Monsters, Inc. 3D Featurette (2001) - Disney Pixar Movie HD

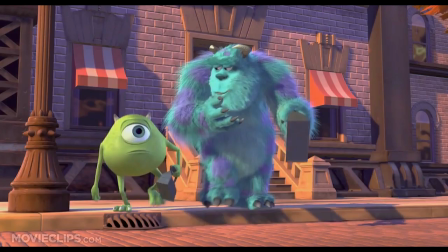[0:00] Hey, Ted! Good morning! See that, Mikey? Ted's walking to work.
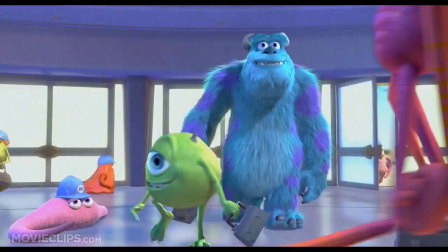[0:05] Big deal. Guy takes five steps and he's there. Morning, Sully.
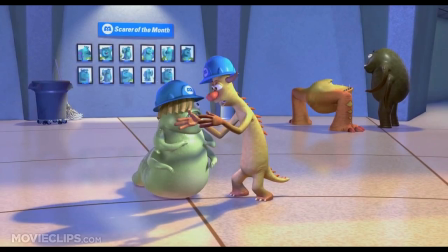[0:10] Morning, Sully! Hey! Go get him, Mr. Sullivan! Quiet! You're making him lose his focus!
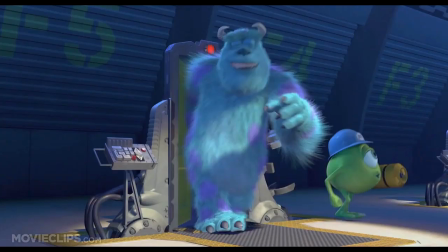[0:16] Oh, no! Sorry! Oh, I'm feeling good today, Mikey!
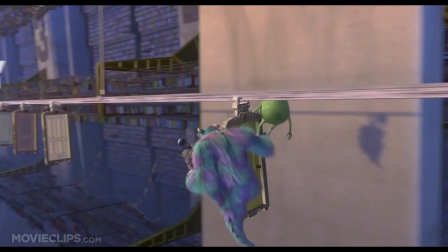[0:24] That thing is a killing machine! Don't look down!
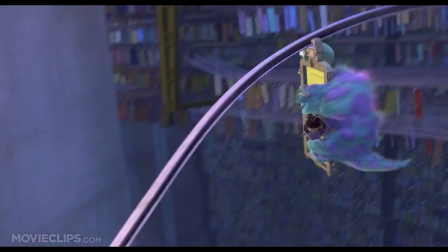[0:30] There's you.
One of the challenges in making this film was we were inventing a whole new world, a place that nobody had ever been before.
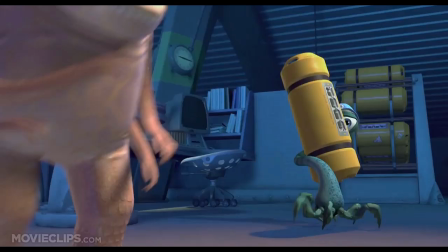[0:39] All scare floors are now active.
The world of monsters behind your closet. And it was important to us to make it as believable as possible.
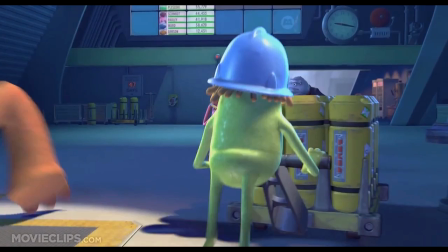[0:50]
And so the transition then to 3D just adds a whole other level to that.
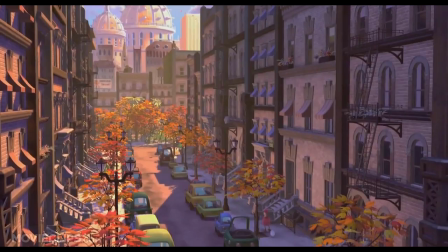[0:55]
You feel like you could walk down the street and around the side of this building.
Have a good day, sweetie. You too, hon.
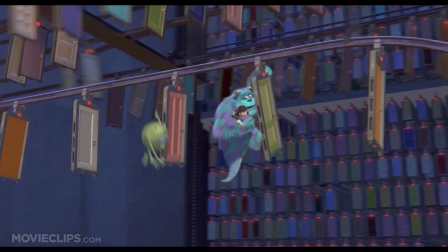[1:00]
It just adds this great dramatic effect that makes you feel and experience more than you would otherwise.
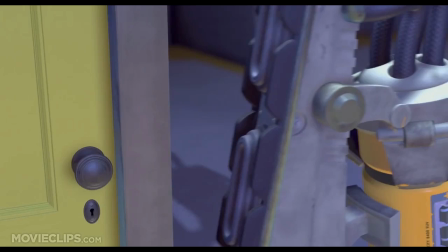[1:06] We are on in seven, six...
One of my favorite shots in 3D.
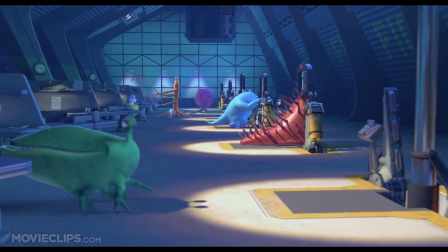[1:11]
Scareers have started, the light goes on, and we pull down this long line, and scares are walking in and out of other worlds.
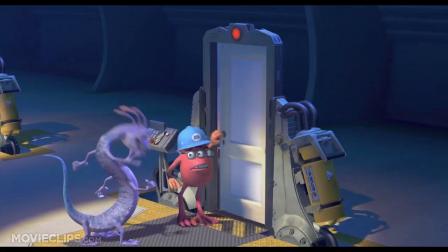[1:17]
When you see it in 3D, you can peek into those doors, and you have this very deep sense of space.
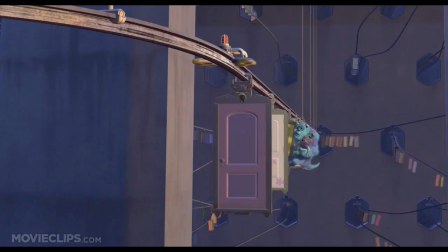[1:23]
It brings a new level of energy to the whole thing.
Whoa. Oh, boy.
Like when Mike and Sully go through the door vault.
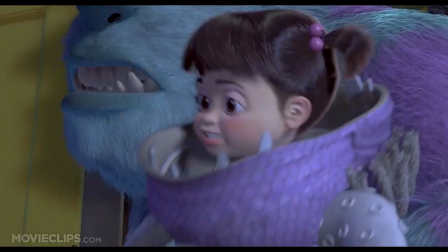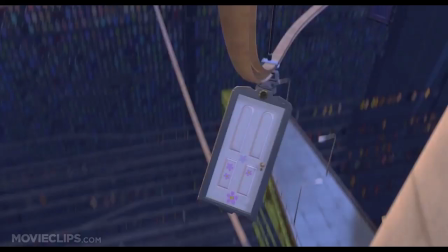[1:34]
In 3D, it's amazing.
I'm gonna be sick.
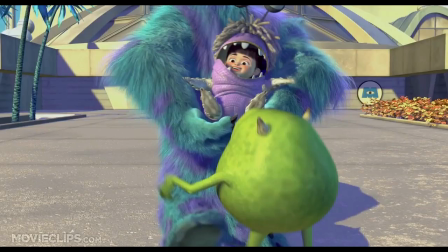[1:39] I'm gonna be sick.
For us, the 3D aspect of it is another way to communicate emotionally.
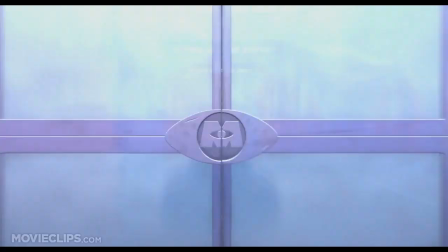[1:46]
It's a tool that we can use to make the audience feel something. And it just, it takes it to another level.
What can I say? The camera loves me.
So I'm excited for the audience to see all the fun and the action and the adventure.
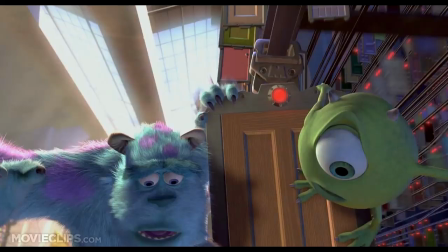[2:04]
See it in three dimensions.
Great job, buddy. We lost him. No.
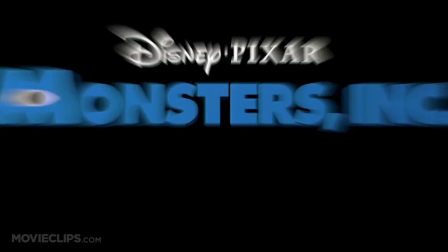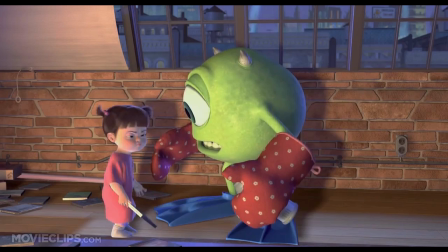[2:15] It's all right. As long as it doesn't come near us, we're going to be okay.